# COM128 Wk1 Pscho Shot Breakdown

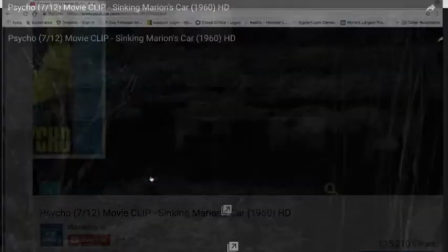[3:38]
Okay, so that's the scene. You get the general flow of the action there.
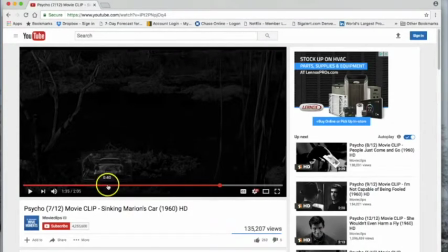[3:42]
The part of the scene that I want to break down starts at about 046, when it first establishes what's called a point of view shot,
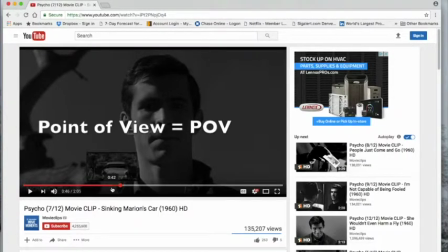[3:55]
and show you exactly how many shots he does this. First of all, I wanted to point out how he sets the point of view. This is typically called a point of view shot, where you show a frontal shot of the character, which then switches to what he sees.
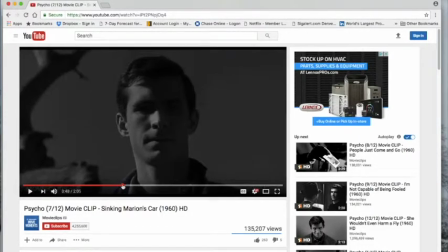[4:13]
It usually takes 2 shots to set up a point of view shot. You can use more, but typically it requires 2 in the common language of cinema.
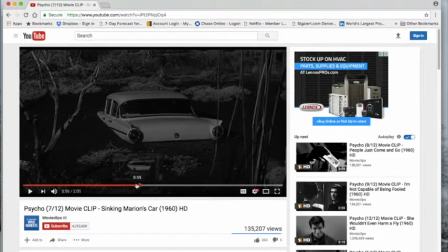[4:22]
Okay, the shot lengths are pretty short.
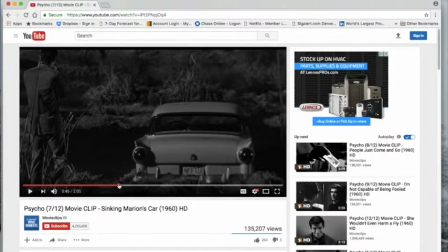[4:25]
Let me start at 046 and count the shots, or actually the cuts here.
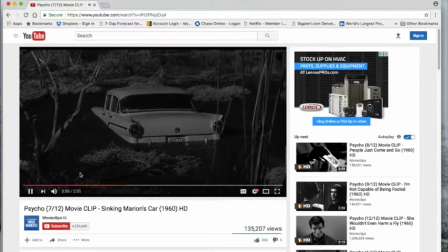[4:32]
There's 1, 2, 3, 4, 5, 6, 7, 8.
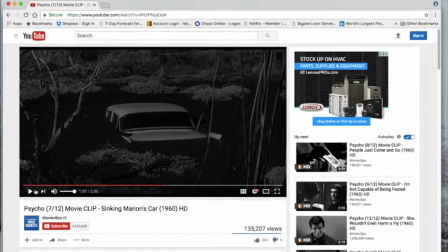[4:52]
Now that's important. It's not until the 8th cut that the sound of the burbling car goes out. And that's one of the things that you're not doing for this week, is analyzing the sound. But I wanted to mention that because I made some comments in some of your
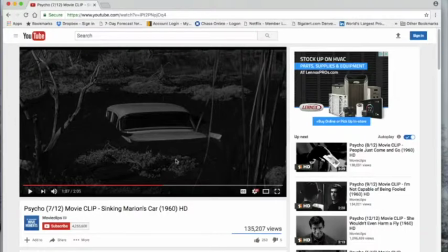[5:11]
videos, or actually your scripts about sound and the difference between internal sound and external sound, and so on. The sound here, try to think of all the different sounds that are in here.
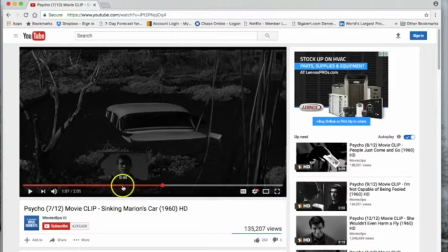[5:28]
Okay, you have sounds of crickets, you have the sound of the wind in the trees, you have the sound of the gurgling car, which is very important. Okay, and probably a couple of other sounds that some of you might notice. There's no music.
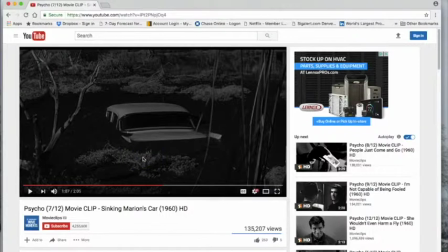[5:44]
Hitchcock chose not to put music on this for a reason, even though there's soundtrack on other parts of the movie. There's no sound here except what is called the diegetic sound. Diegetic meaning that it's in the story, it's what the character is hearing, versus non-diegetic sound,
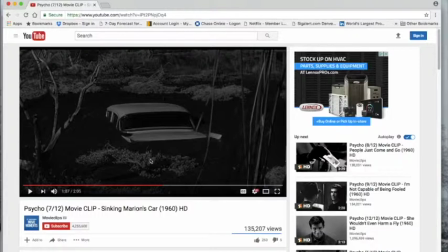[6:01]
which is the soundtrack or what the audience hears. Okay, so it's all diegetic sound in this part of the film, and it's right here at the 8th cut that the sound goes off, and that creates a lot of tension.
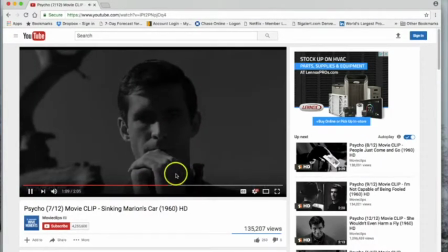[6:16]
So now all you hear are the crickets. So that's very important. On your scripts, you would put that in audio as on cut 8, the sound of the gurgling car stops.
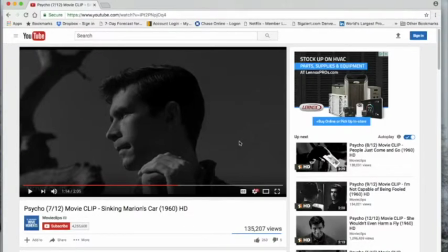[6:34]
That was very important. That's an important part of the scene that creates tension. He actually took sound away there. Okay. So anyway, that's diegetic versus non-diegetic sound.
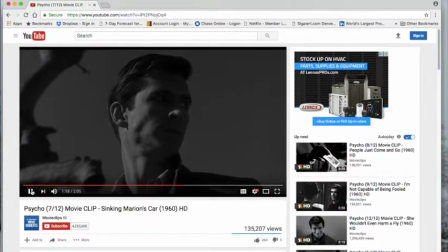[6:51]
And another thing is, with this use of cutting, it illustrates
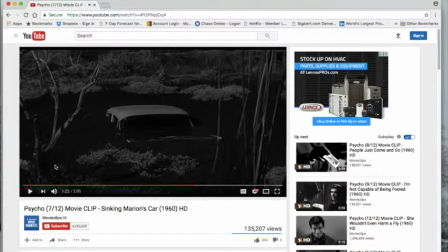[6:58]
something from your text in chapter 5, where they talk about form,
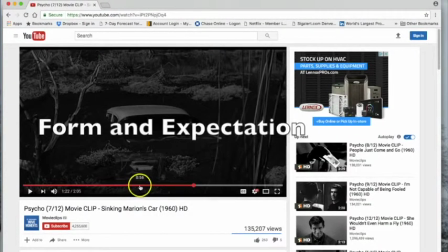[7:03]
film form, all right, and form and expectations.
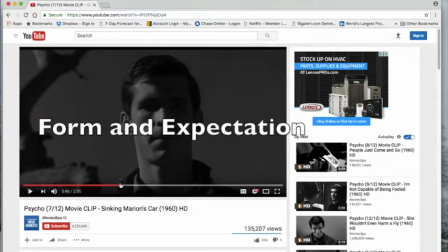[7:09]
Hitchcock, by showing you 7
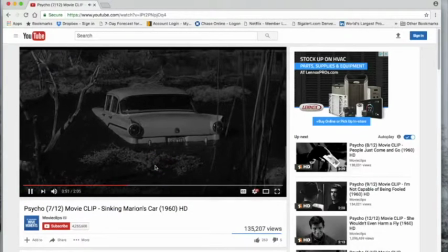[7:14]
cuts of the car going down in his point of view, you expect the car to keep sinking.
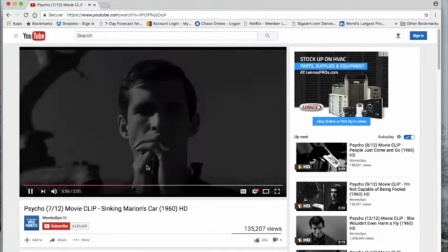[7:20]
So, by clip 8, he disrupts those expectations by having the car stop gurgling.
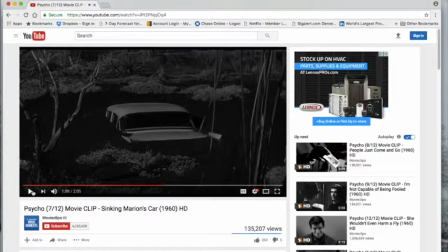[7:33]
Oops. That creates a lot of tension, and it worked very well. When this film was first shown, people were already, again, very anxious. They were expecting anything.